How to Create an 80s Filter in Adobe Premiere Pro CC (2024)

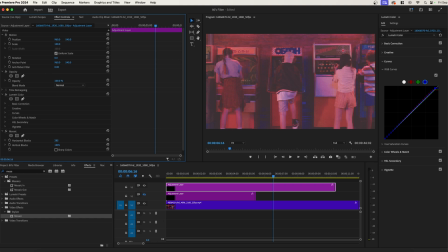We're adding in these sort of lines across the sensor that might have been more realistic to a camera back in the 80s.
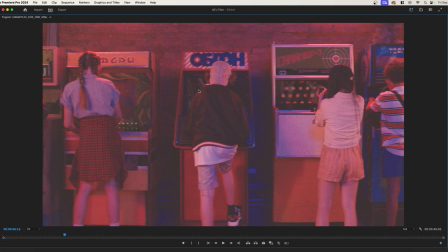And so now if we take a look, you can see that we have that pixelation happening all around. It doesn't destroy the footage. It doesn't make it like really, really bad sort of, you know,
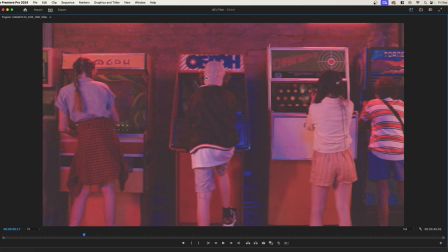low quality footage, but it does add a nice effect where it kind of looks older and more like, you know, with a lesser camera.
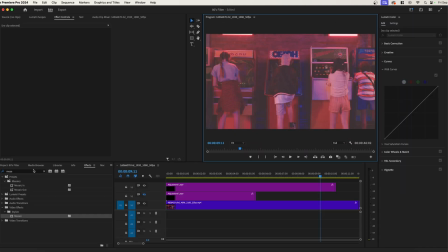And so that's looking pretty good now. The next effect that we want to go ahead and add in here is a little bit of blur. So we want to go into our Gaussian blur and we want to drag and drop that onto the adjustment layer. And then we want to just increase it, not too much, like 5 or 6.
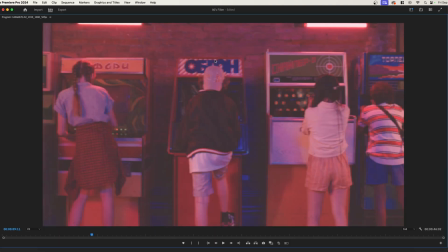And this will just take off any of the sharp edges that a modern camera is so easily able to create.
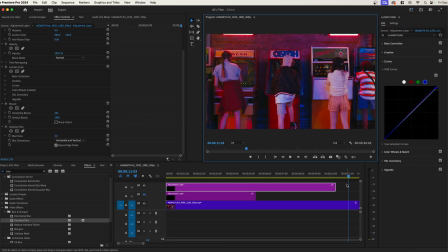And so now we have this degraded footage, but it's looking really good. And if you see, this was sort of the original footage, and then this is what we've added on.
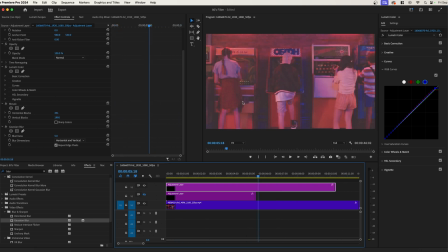And overall, I'm liking the effect. Now, the last thing I like to try to simulate is older lenses, older cameras, they didn't process the outside edges very well. The center was usually pretty okay, but the outside started to distort and feel a little off.
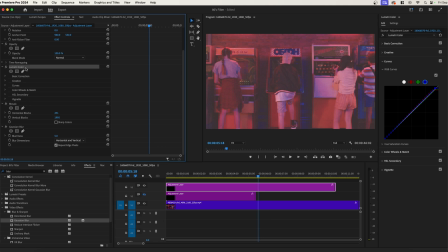And we can mimic that by going into Lumetri Color and hitting Control C of V or Command C and V, and that's gonna duplicate it.
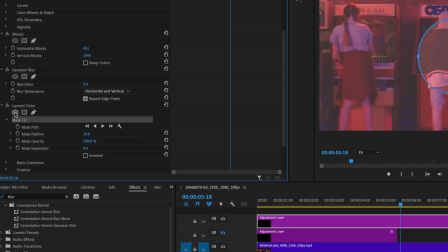We're then going to click this circle right here to create a mask, and we want to invert that mask,
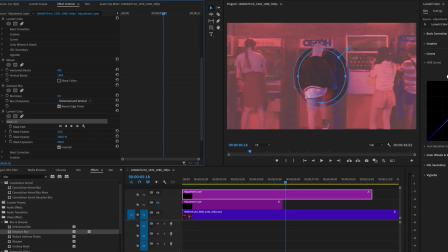and then we're gonna drag this expansion up to something crazy, like in the 400s. And then we're gonna drag the feather up as well, something also crazy. And then we can take this mask feathering and or this mask opacity and bring it down. And you're gonna notice that we're kind of adding this almost vignette of lower quality to the outside edges.
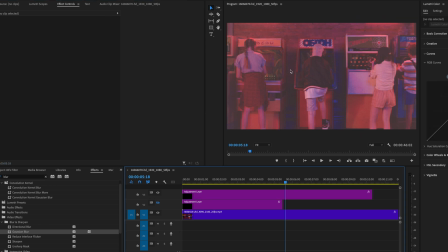And that's gonna create this effect where the center is a little bit stronger. It has a better picture than the outside. I like to also do this with the blur. So if we grab the, what is it? The Gaussian blur right here and do the same thing, Control CV, Command CV. We can then do the exact same thing.
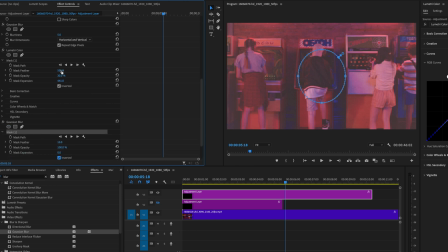We click on the mask here, we invert it, and we can copy these numbers to make sure that they're exactly the same. So 441 and then 501. And then now we can add a little bit of a blur to that, the outside edge as well. So if you see really intensely, this is what we're doing. We don't need to go that intense at all. We just want to add a little additional blur to that outside edge, maybe at near the 10 range.
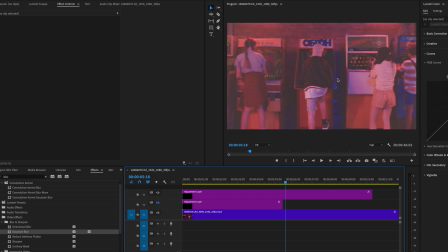And then now what we've created is this additional sort of feeling where the center is a lot clearer and a lot better and the outside edges have some performance problems. And that is basically the effect here. This is a great effect if you're trying to simulate old footage, like an old commercial or an old at-home video, or even in a music video can work out really well. So this is a fun effect you can do, and with it being on an adjustment layer, you could have multiple clips in here that it'll apply to and look good on. It's a very, very fun effect. So thanks everyone for joining me. If you have any questions or comments, throw them in the comment section below. Hit that subscribe button to see more of videos like this and more fun with Adobe products.
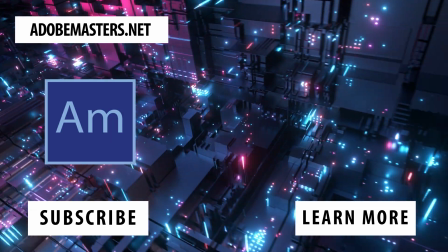Until next time, everyone, see ya.